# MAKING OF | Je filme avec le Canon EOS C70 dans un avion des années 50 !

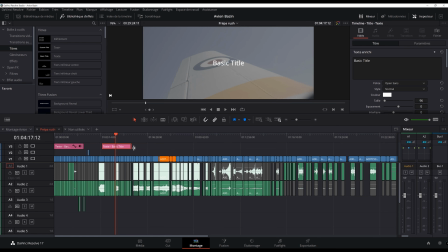Alors là, j'avais aussi commencé avec les quelques textes, avec un système de couleurs pour identifier les plans que j'ai déjà utilisé dans le montage évidemment il y en a plein d'autres mais là j'ai pas j'ai pas poursuivi alors au niveau du mixage ce qui a été très important
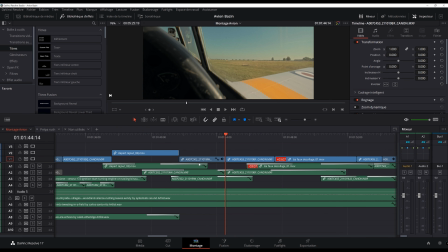c'est les transitions tu vois j'ai des transitions qui sont très longues j'ai plein de superpositions en fait même avant qu'un plan commence son
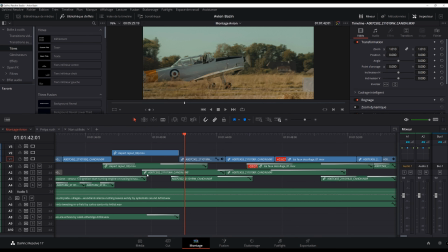audio commence 3 à 4 secondes avant comme ça on a des changements d'ambiance qui sont plus naturels parce qu'en fait j'ai utilisé également le son de l'insta 360 j'aimais bien l'ambiance, on a un point de vue extérieur on ressentait un petit peu les bruits du vent alors évidemment les fichiers audio sont très différents
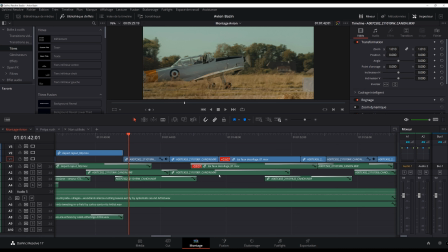de ceux du MKE600 à l'intérieur de la cabine donc j'ai essayé de mixer de faire matcher un petit peu tout ça en fait il y avait deux options, soit je garde uniquement par exemple le bruitage de la cabine et je l'étends sur tous les plans de vol, soit je fais une alternance entre l'audio de la C70 et l'audio de l'Insta360 One X2 et du coup c'est
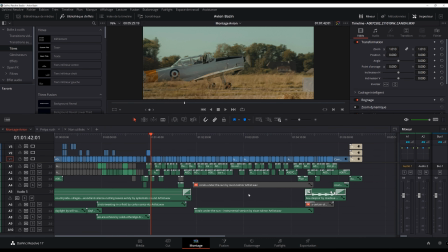ce que j'ai fait, je trouve que ça marche plutôt bien, alors je ne sais pas si vous l'avez ressenti dans ce clip mais ce que j'ai fait donc c'est que en fait on commence
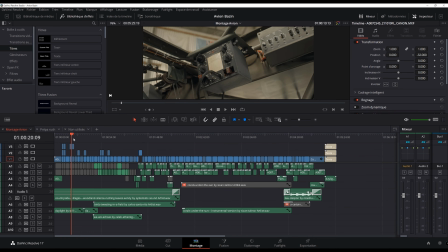sur un fond de musique on a des bruitages qui sont assez calmes et au moment
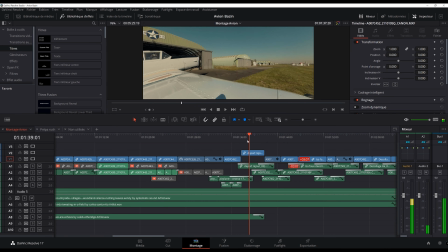où elle démarre le moteur c'est à peu près ici la musique s'arrête et là l'idée c'était d'avoir que les bruitages
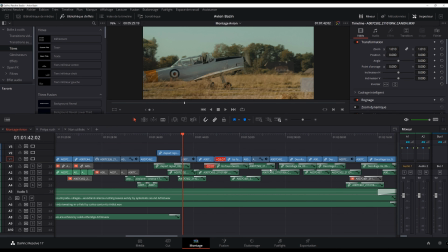de l'avion je voulais que le spectateur s'identifie le plus possible à la scène qu'il ait vraiment l'impression de vivre le vol à la première personne évidemment quand on est dans cette cabine c'est quand même assez bruyant donc ça j'ai voulu le conserver à ce moment là est ce que j'ai fait
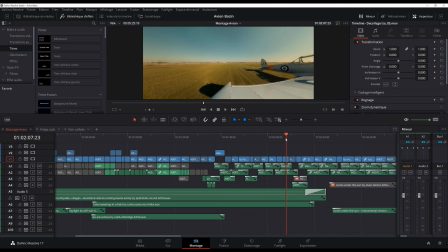aussi c'est j'ai essayé d'avoir une montée progressive du niveau des bruitages jusqu'au moment où les roues quittent le sol.
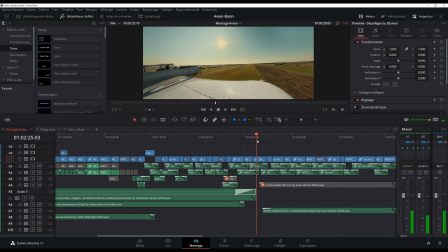Et là, à ce moment-là, en fait, sur ce plan, à la fin de ce plan, les bruitages commencent à diminuer.
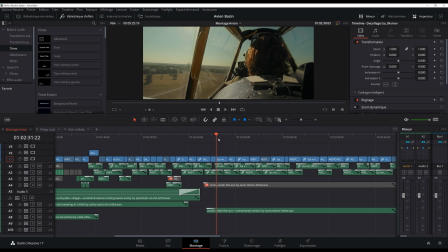On entend juste un petit peu le bruit du vent. Et là, il y a une nouvelle musique un petit peu plus planante, un peu douce, avec quelques notes de piano qui commencent.
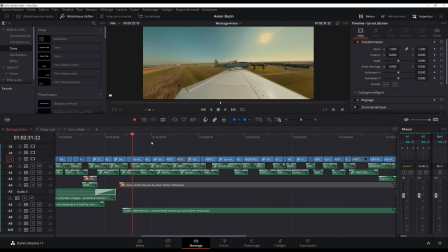On est dans les airs, on a quitté le sol, on a quitté ce monde un peu bruyant. Et là, on est vraiment tout seul face à l'immensité du ciel.
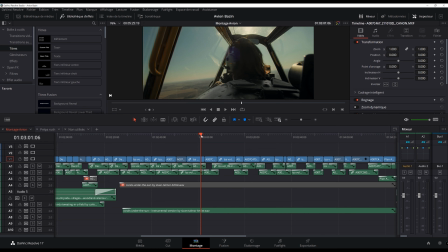Donc là, je voulais quelque chose d'un peu plus doux, un peu plus calme, un peu plus sérieux,
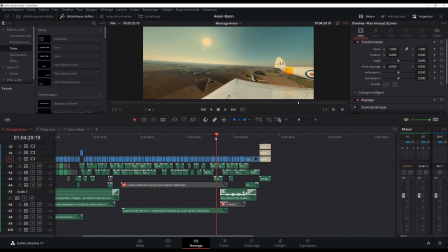peu plus dramatique et puis à la toute fin parce que je pense qu'il fallait que je casse un petit peu l'ambiance un peu planante une fois que la musique s'est arrêtée là
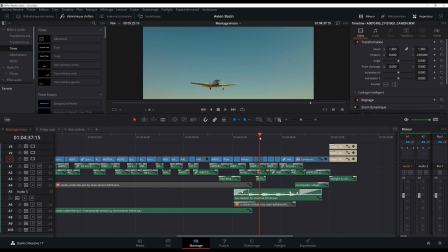les bruitages ont repris on sort un petit peu du rêve onirique il ya juste une petite musique d'ambiance pour soutenir la scène mais essentiellement ce qu'on entend c'est les bruitages des avions donc voilà au niveau du mixage et puis évidemment il y a eu beaucoup d'étalonnage alors là c'était un vrai défi je sais pas si vous vous êtes à l'aise avec ce genre de scène
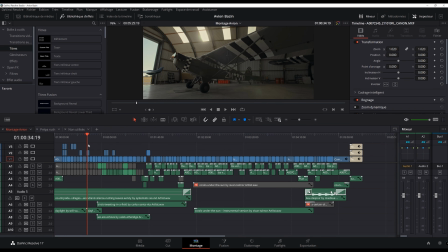mais je me suis rendu compte que c'est très difficile d'étalonner un ciel uni, vierge et surtout un ciel bleu. C'est pas si facile que ça et moi en même temps j'avais envie de raconter aussi quelque chose avec l'étalonnage, j'avais envie de créer une ambiance. Donc en fait il y avait deux possibilités et d'ailleurs pour ceux qui me suivent sur Instagram, je vous ai fait une petite comparaison. J'avais mis le REC 709 avec la lutte et puis je vous avais mis la comparaison entre deux étalonnages. Il y avait un étalonnage qui est plus proche de la lutte, peut-être plus naturel, avec plus de couleurs. On a un vert et un bleu qui est assez saturé et on va dire assez naturel mais je trouvais que c'était un peu facile et le truc c'est d'ailleurs je vous en ai pas parlé mais on a filmé on va dire de 14h à 15h donc c'est pas vraiment l'horaire où la lumière est la plus belle on a une lumière qui est assez plongeante qui est assez haute dans le ciel en plus on avait un ciel bleu sans nuages donc on manque un peu de relief un peu de structure donc l'idée avec l'étalonnage c'était aussi peut-être
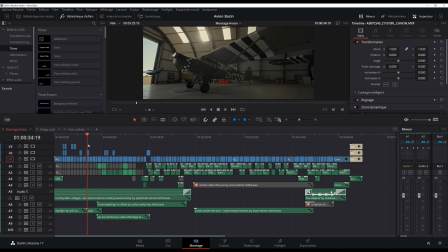de gagner un petit peu quelques heures et de créer peut-être une ambiance un peu plus proche d'un coucher de soleil alors je vais vous montrer ça tout de Je ne vais pas rentrer dans le détail du node,
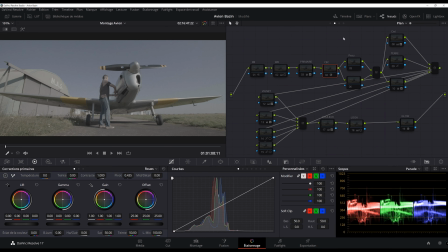mais grosso modo, j'ai toujours le même processus. À chaque fois, je pars d'une lutte ou d'une conversion d'espace colorimétrique. Là, je suis parti de la conversion d'espace colorimétrique. Donc, j'arrive sur du REC 709 et puis ensuite, je travaille petit à petit mon image.
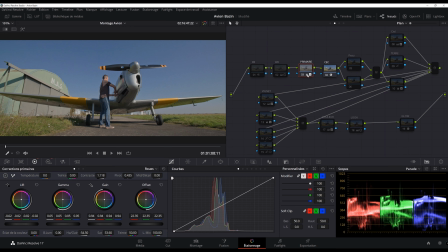Donc, il y a beaucoup de choses qui se passent au niveau du nœud primaire. J'ai une petite correction de couleur. J'ai utilisé une réduction de bruit.
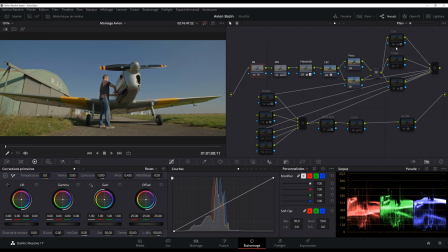Là, j'ai aussi des nœuds au niveau de la peau, mais je n'en ai pas utilisé. et puis très important ce qui a été le plus long en fait pour moi c'est trouver le bon étalonnage au niveau du ciel donc là je suis parti sur quelque chose d'un petit peu chaud mais avec aussi beaucoup de verre et ça c'est quelque chose que j'avais encore jamais fait jusqu'à présent au niveau du ciel
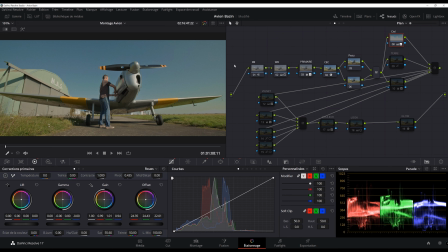et en fait je suis très content du résultat parce que c'est vrai qu' habituellement moi je réchauffe un peu mais là je suis parti sur quelque chose d'un peu plus siant un petit peu plus green et je trouve que ça fonctionne bien et puis ensuite au niveau de la partie terrestre il y a eu beaucoup de j'ai dû enlever en fait les réflexions.
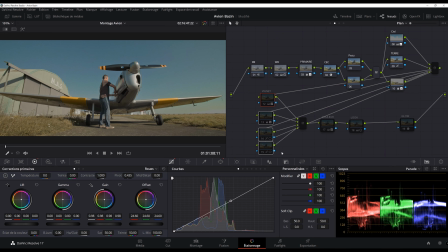Il y avait pas mal de bleu aussi sur la structure métallique. Il y a eu un petit peu de vignettage et puis voilà il y a eu le look. Très légèrement de glow, contrairement aux reportages sur Fairy où j'ai utilisé beaucoup de glow, là j'en ai utilisé assez peu.
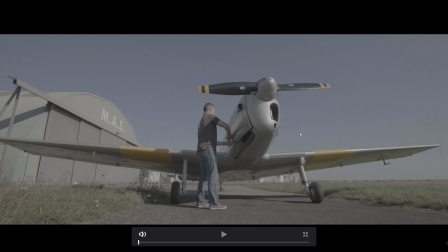Donc je vais vous montrer en grand écran ce que ça donne. Donc ça c'est le C-Log 2. Tout le reportage a été filmé en C-Log 2.
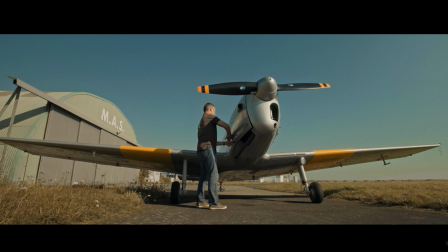Ça c'est la conversion d'espace colorimétrique et ça c'est dois avouer que je suis assez content de l'ambiance finale.
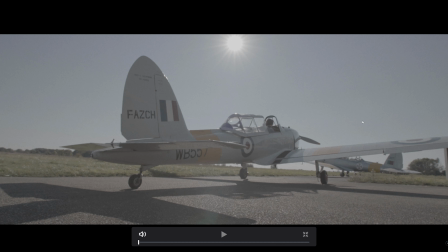Je vous remontre encore un autre plan. Donc ça c'est le C-LOG 2, ça c'est la conversion d'espaces chorimétriques et ça c'est mon étalonnage.
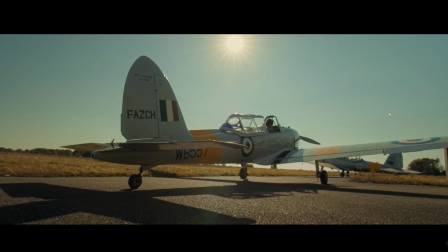Donc je pense effectivement, d'ailleurs c'est ce que vous m'avez dit aussi sur Instagram dans les commentaires de ma comparaison, cet étalonnage il fait un peu plus ambiance cinéma. C'est ce qu'on pourrait peut-être retrouver sur les grands écrans. Après encore une fois un étalonnage ça s'adapte pas à tous les sujets. Là je trouvais que ça allait bien avec ce côté des avions un petit peu d'époque.
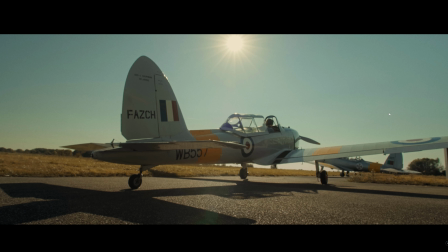C'est aussi l'objectif de replonger un petit peu dans le passé, donc d'avoir quelque chose, une lumière un peu plus sombre, un peu plus dramatique, avec des couleurs un peu plus ternes,
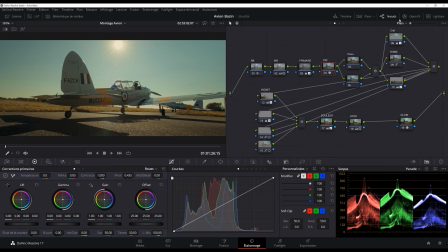un peu plus retenues. Et je trouve que ça fonctionne assez bien sur ce projet. Je vous montre par exemple ce plan qui a été tourné au 70-200.
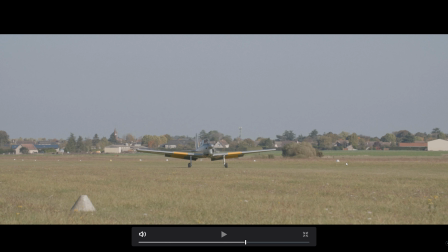Donc ça, c'est le C-Loc 2. Ça, c'est la conversion d'espaces chorimétriques. Donc tu vois, on a quand même une image qui est assez voileuse.
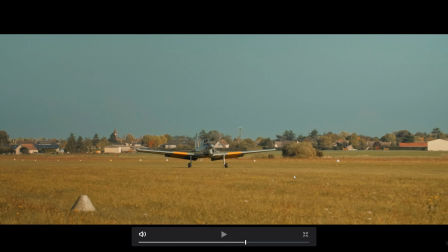On avait un ciel qui était assez uniforme. Et du coup, là, j'ai quand même descendu un peu mon niveau d'exposition, descendu un petit peu mes gammas.
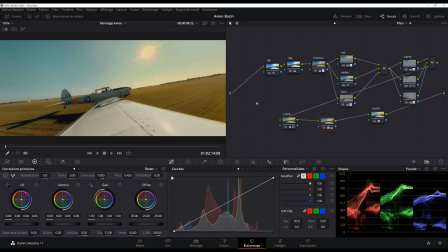Et voilà, je suis parti là-dessus. Alors ensuite, également, le défi, c'était d'utiliser les plans de la caméra d'action. Franchement, je les trouve assez belles, les images de l'Insta One X2. Mais il faut quand même faire matcher les images avec celles de la C70.
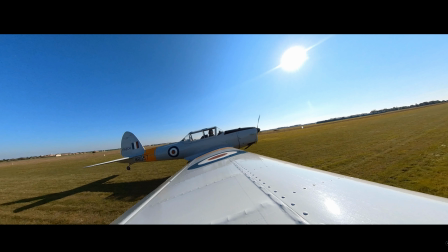Donc évidemment, il y a eu quand même pas mal d'étalonnage. Tu vois, ça typiquement, c'était l'image de base de l'Insta One X2. Donc on a quelque chose d'assez contrasté. On a des verts assez présents, un ciel bleu aussi qui est très très présent. Et puis on est aussi en exposition automatique, on a du vignettage un petit peu de chaque côté.
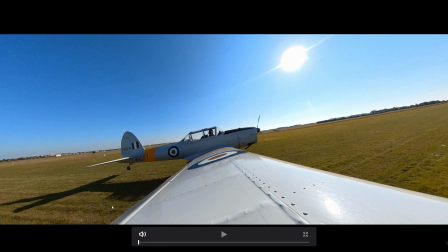Également la caméra utilise une vitesse très élevée, donc en fait on n'a pas beaucoup de motion blur, quasiment pas. Ceci pour ça que l'hélice de l'avion on arrive à la voir, parfois on a l'impression qu'elle est à l'arrêt. Du coup j'ai essayé, du coup j'ai pris tout simplement une capture de référence d'un plan équivalent mais filmé avec la C-70. et j'ai essayé de retrouver les mêmes teintes,
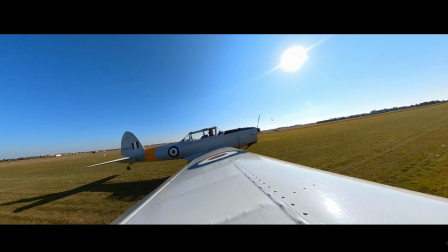les mêmes couleurs. Ce qui était important, c'était surtout de trouver un équivalent au niveau du ciel. Donc ça, c'est l'image de base et ça, c'est mon étalonnage.
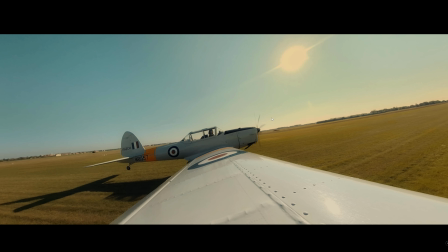Je suis assez content du résultat. Très honnêtement, je ne dirais pas que je suis vraiment à une image qui correspond 100% avec mon étalonnage de la C70, mais on a quelque chose d'assez proche. Et dans un montage, pour ce type de projet, je trouve que ça s'intègre plutôt bien.
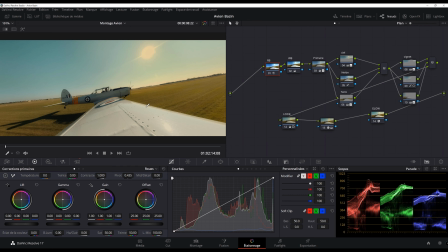Alors déjà, j'ai utilisé une réduction de bruit Les images de la caméra d'action ont tendance à avoir pas mal de grains. Et puis ce que j'ai utilisé, ce qui est bien sur DaVinci Resolve, il y a un effet qui s'appelle flou de bouger.
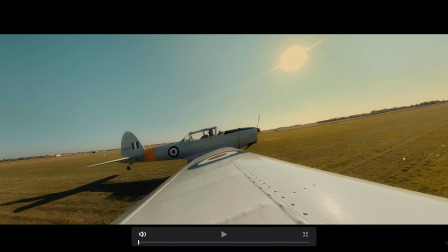Et tu vois l'effet, ça c'est sans le flou de bouger, et ça c'est avec le flou de bouger. Déjà ça permet d'enlever du fourmiment, c'est vrai qu'il y a des petits pixels, ça fourmille un peu dans le ciel, donc ça nous permet déjà d'enlever ça. Et puis tu vois au niveau du sol, on a quelque chose de plus naturel, l'avion est en mouvement, donc c'est normal qu'on ait un peu de flou de bouger.
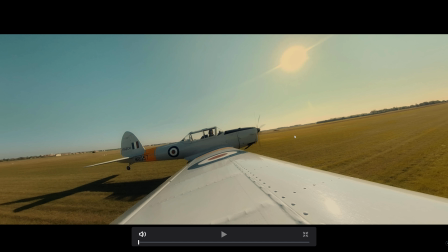Et puis ça permet aussi d'avoir un peu plus de mouvement au niveau de l'hélice, de ne pas avoir l'impression que l'hélice est figée, alors pourtant elle tourne quand même très vite.
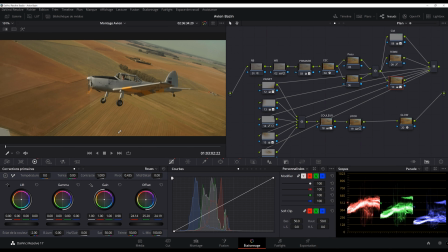Donc voilà grosso modo pour l'étalonnage.
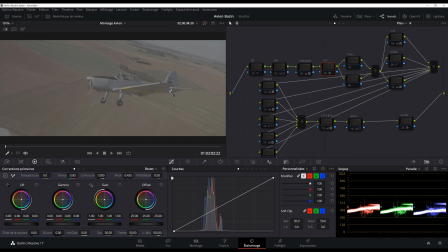Alors ce qu'il y a eu aussi, c'est qu'en fait, du coup, moi dans l'avion, je filme à travers la vitre et la vitre, elle crée un petit peu de voile aussi sur l'image.